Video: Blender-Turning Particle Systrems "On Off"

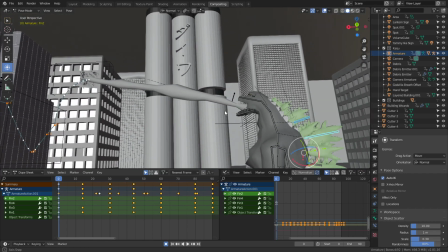Alrighty folks, hey it's been a really long time since I did a tutorial and I'm sorry about that but I'm gonna be getting back into it.
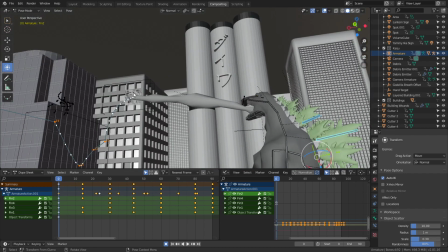I have a lot of stuff going on. Big thing was I just wasn't using any new techniques until recently so these
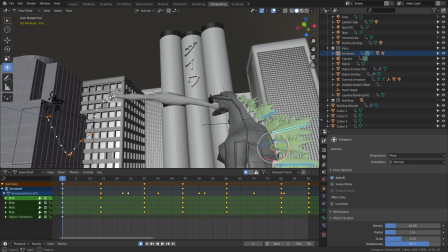techniques here I think I hope are going to help you out in your world of Blender animation.
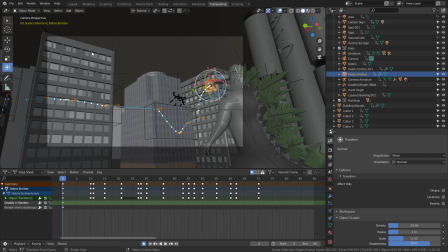So let's just go ahead and select the object I need to. So this is the sequel animation to my Godzilla fan film I
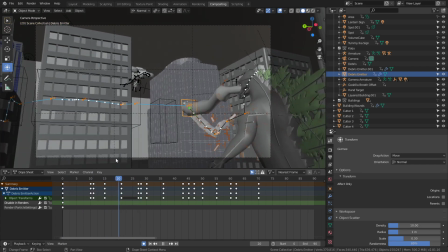did and Godzilla is tracking a mysterious creature through the sky here with his atomic breath. What turtle do you know that flies by spinning through the air with jets of flame coming out of his legs?
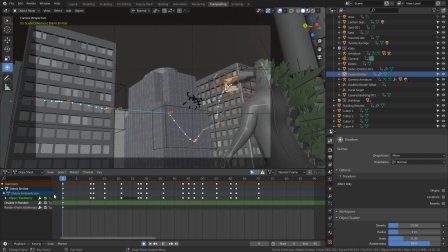I'll leave that to you to figure that out. But I wanted to have an animation where he's kind of like burning through these buildings. They're kind of leaving like a trail of debris and kind of magments,
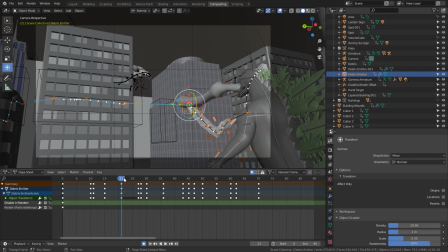you know, like scorch marks into the sides of these buildings here.
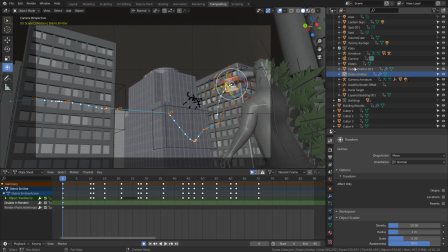And so I thought, you know, I'll create like a plane and create this debris emitter here and we'll go to the, oops, sorry, let's click on the actual object, there we go. And I just created this emitter here and I went ahead under render,
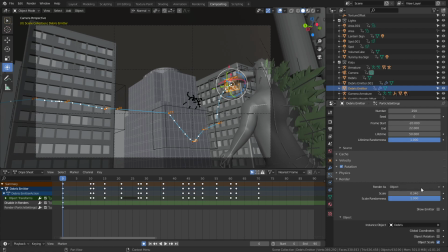I just set the type to render as object. I used a, you know, like a box. I just created a cube, stretched it out, and gave it like a concrete texture because I want it to look like little bits of the building or flaking off as the atomic breath hits it.
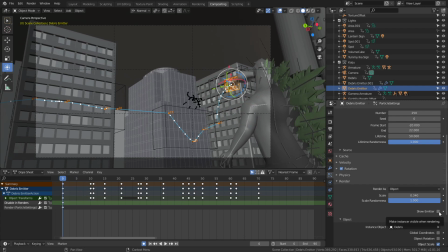And I unchecked show emitter. I don't want this plane here to be visible. But what I want to do is I want to have it kind of, the particle system kind of leap from building to building.
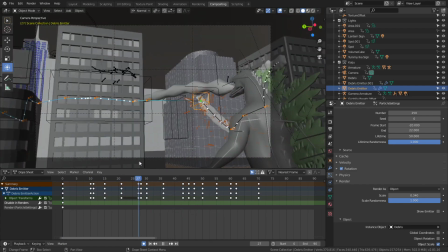And I found out that it would be nice to be able to, for example,
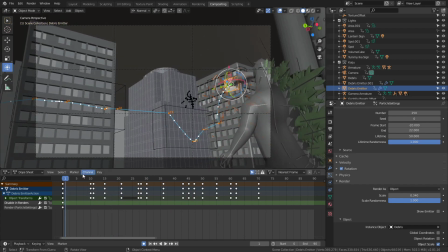when it goes from this building here and tracks over to this building, it would be nice to be able to turn the particle system off when it jumps across the gap here and turn it back on.
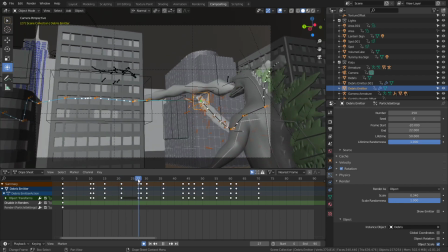Now you can see here, I was able to animate it jumping across this gap in these two buildings very quickly. and uh you can see that the emitter is over here at this frame because there's uh and then in this frame it just jumps right
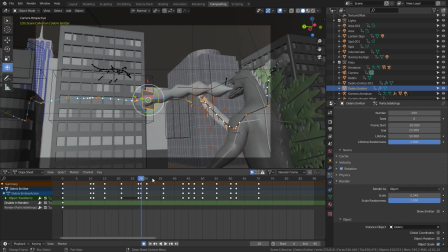over so to the eye there's to the particle system there's not enough time if you animated this crossing this gap in like five to ten frames or so you'd see the particles kind of like emitting from midair which would look kind of weird um but unfortunately a long story short uh
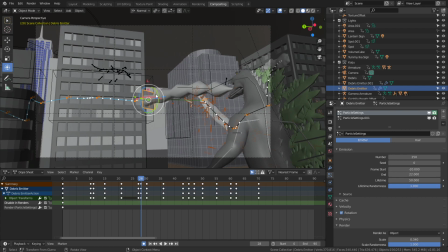you know let's say you did for example need to animate this thing moving across at that speed for some reason um maybe the timing your animation just won't be right but you don't want the particle system to emit at that point in time it would be nice if blender had a way of turning the particle system
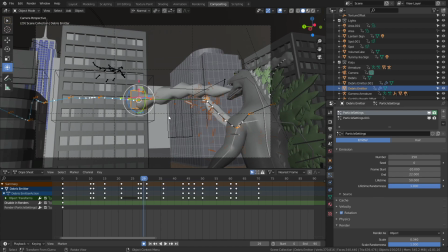on and off uh there is no way to do it normally in in blender You have to kind of do a hack.
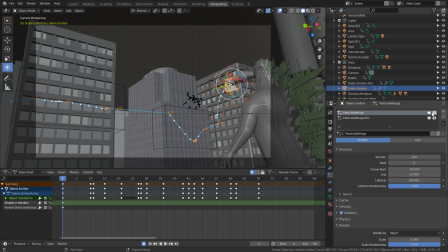There's two ways of doing this. One is probably the worst way, which is you can animate the rendering of the particles itself. So under the particle settings right here in the particle tab, you've got these two things, which you can see it in the viewport or, and you can see it in the render.
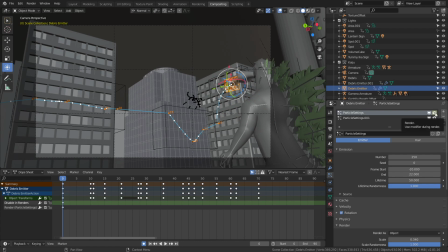So you can hover your mouse over the camera icon and hit I, and you'll see it turns like a slightly salmon color. Then you could go to the frame right before you want it to turn off you could hit I again then on the next frame you can
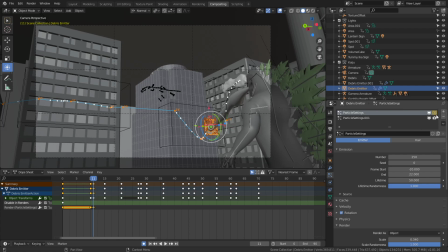turn it off and because you've already set some keyframes it will animate it turning on and off and you can see down here in dope sheet when you see an animation that has like a straight line through it from one to another like the old flash animation timeline that
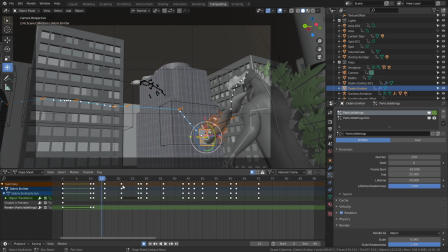means it's kind of like an on and off property it's not like a spline thing like these you can see these have gaps in between the key frames means there's a spline between those.